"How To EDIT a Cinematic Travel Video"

In this video, I'm going to be showing you how you can edit a cinematic travel video.
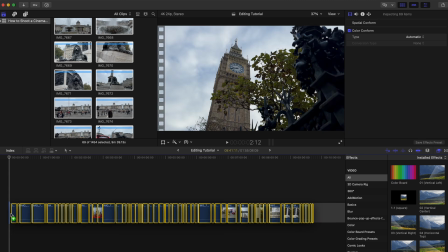3s
In part 1, I showed you how to capture all of your clips, and in this video, we're going to be taking all of those clips and editing them into a short cinematic sequence with music,
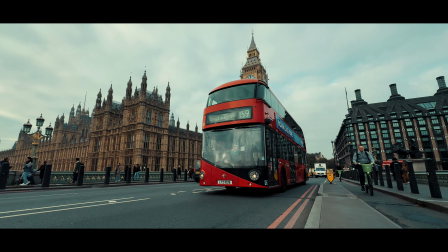12s
color grading, and sound effects. So let's take a look at that sequence now, and when we come back, we'll dive into the edit, break it down, and I'll show you everything you need to know to create something similar.
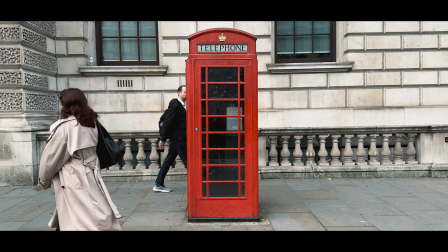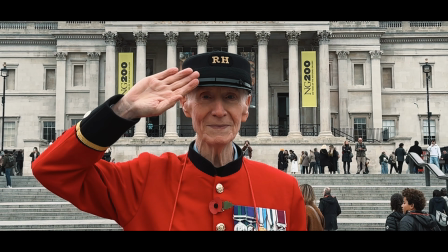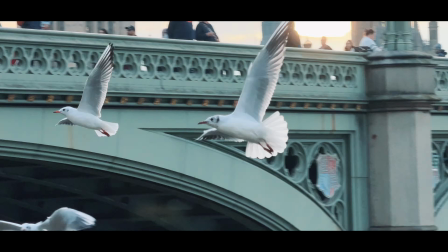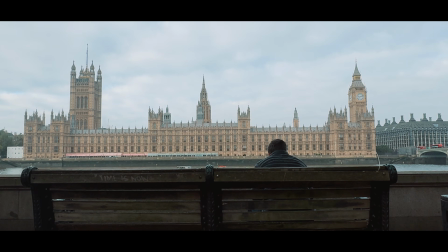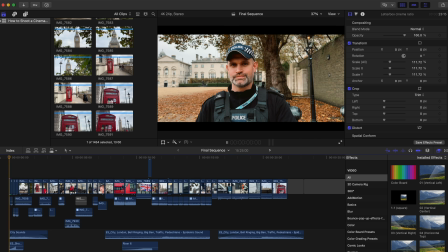46s
Okay, so that exact sequence is right here on my timeline. It's only short, less than 30 seconds long, but there's quite a lot going on here. So in this video, I'm going to break the editing process down into 5 simple steps so all of this becomes much more manageable.
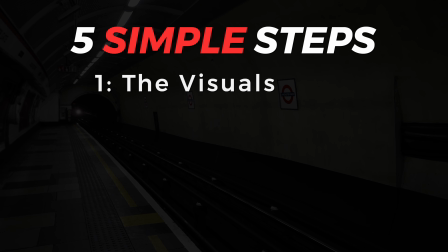60s
We're going to start with the visuals, focusing purely on what we can see, clip selection, pacing, cuts, and transitions. Then we're going to move on to the hook. This is how we grab our audience's attention. Really important step.
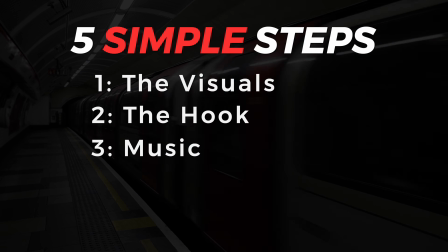72s
Music, what type of music do we use and how do we edit this music? Sound design, this is what will really help bring this edit to life.
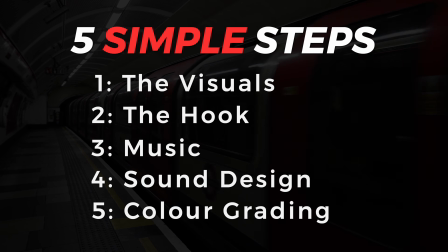79s
And then we're going to look at color grading all of these clips to give them a much more unique style. I'm editing everything in Final Cut Pro today, but don't worry because all of these tips and techniques can be applied to pretty much any editing software. I'm also going to be getting all of my music and sound effects from Epidemic Sound, who are the sponsor of today's video,
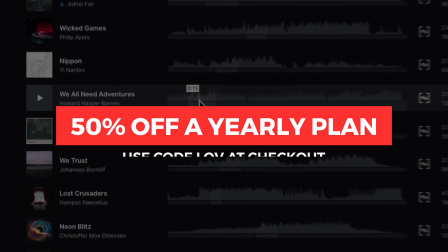96s
and are offering a huge 50% off their yearly plan to anyone that uses the link in my description, which is huge, but we'll get to music and sound effects in a bit. For now, let's just start from scratch and build this edit from the ground up. So you've shot all of your clips, you've opened up your editing software,
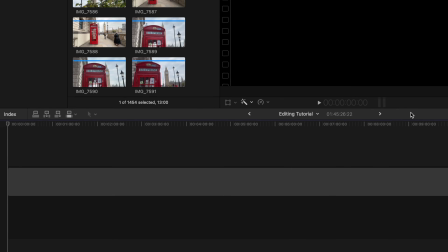116s
and you've probably got something that looks a little bit like this, which I know when you're first starting out can feel really daunting, like you've got a long way to go, but I promise you, just follow these steps, tackle this edit in stages, and it will all become much easier.
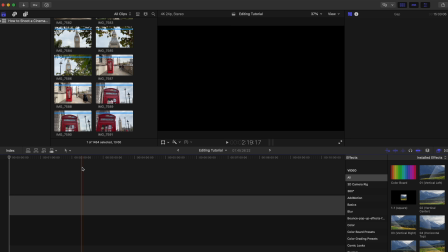129s
Now, the first step is to just focus on the visuals. So let's cut the fat and let's get our timeline full of nothing but usable clips.
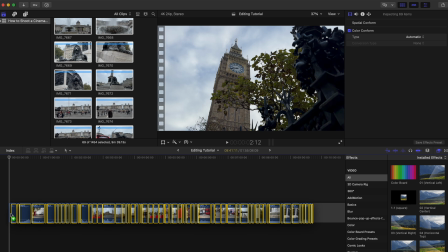138s
So I've dragged everything onto my timeline like this, and I'm now going to go through each clip, picking out only the best bits.
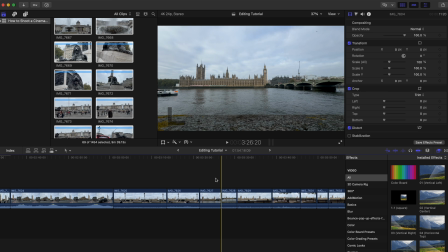146s
Now, if you've watched part 1 of this series and shot your clips, like I said, none of these clips should be long.
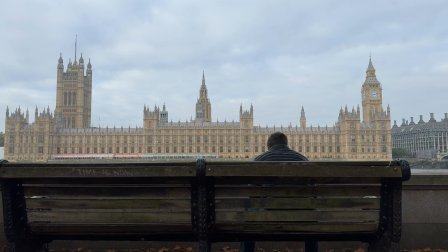152s
Hopefully no more than a few seconds, 10 seconds max, and this will give us a good variety of shots to work with.
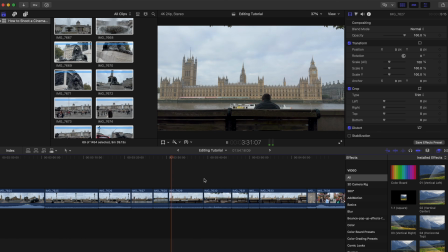159s
Now, when you're making your way through your clips, just look for the most interesting and engaging part.
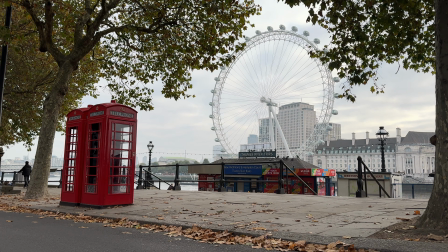164s
For example, this shot here of the red phone boxes and the London Eye. It's okay, but it lacks energy and movement.
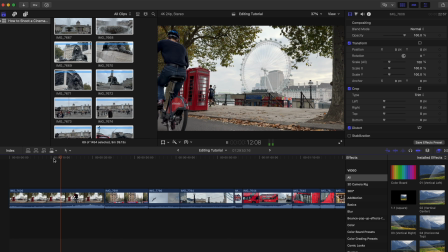171s
So I'm just going to skim to the part where the bike passes through the frame. Personally, I think this part of the clip is much more interesting.
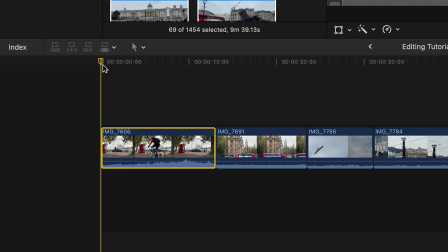179s
So I'm going to cut the fat, get rid of the boring parts of this clip, and just keep the good bit, and then move on to the next. And a lot of this is instinctive. Just go with your gut. What part of the clip do you find most interesting? Because if it's interesting to you, chances are it's probably going to be interesting to others.
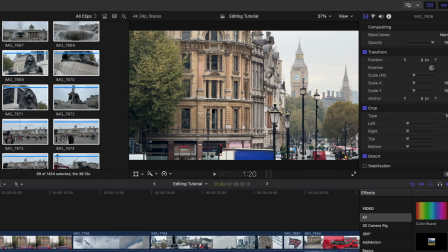195s
Take this shot here, for example. We have Big Ben. Not bad, but later in this clip, we have 2 red buses passing through the frame.
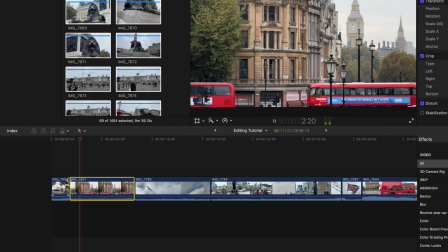203s
This bit is more interesting and has more movement, so this is the part of the clip that I'm going to keep. Now, some of these clips will be really obvious which bits to keep and some less so.
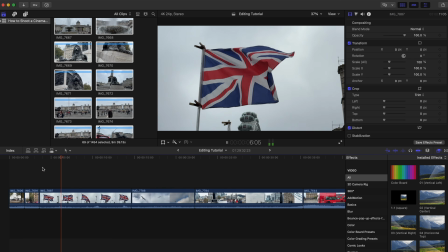213s
This flag, for example, I want to use the bit where the flag is flapping the most, not when it looks all floppy.
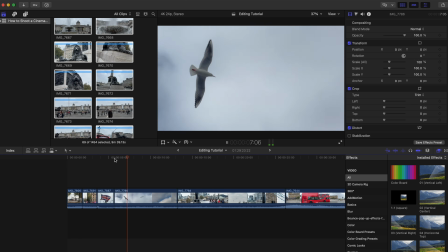219s
Or these shots of birds.
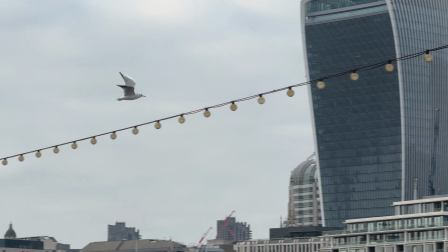221s
This one here looks okay, but this shot here, where we can see the London skyline in the background, has more depth and looks much more interesting. So let's go with that. Now at this stage, you're just picking out the best parts of each clip.
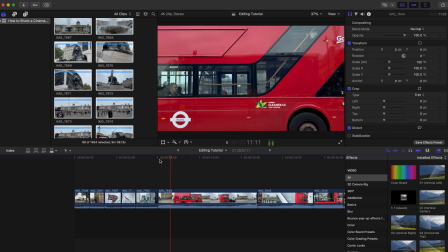234s
It doesn't mean that you're definitely going to use these clips, but at least we're making a really big dent in this footage and getting closer to the end results.
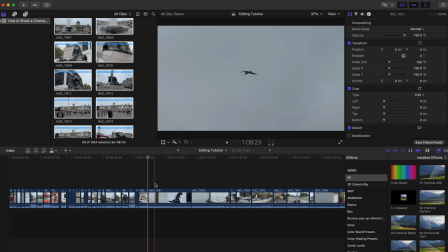242s
And we're going to do this to every clip that we've shot. Some clips just might not be good enough to make the final edit.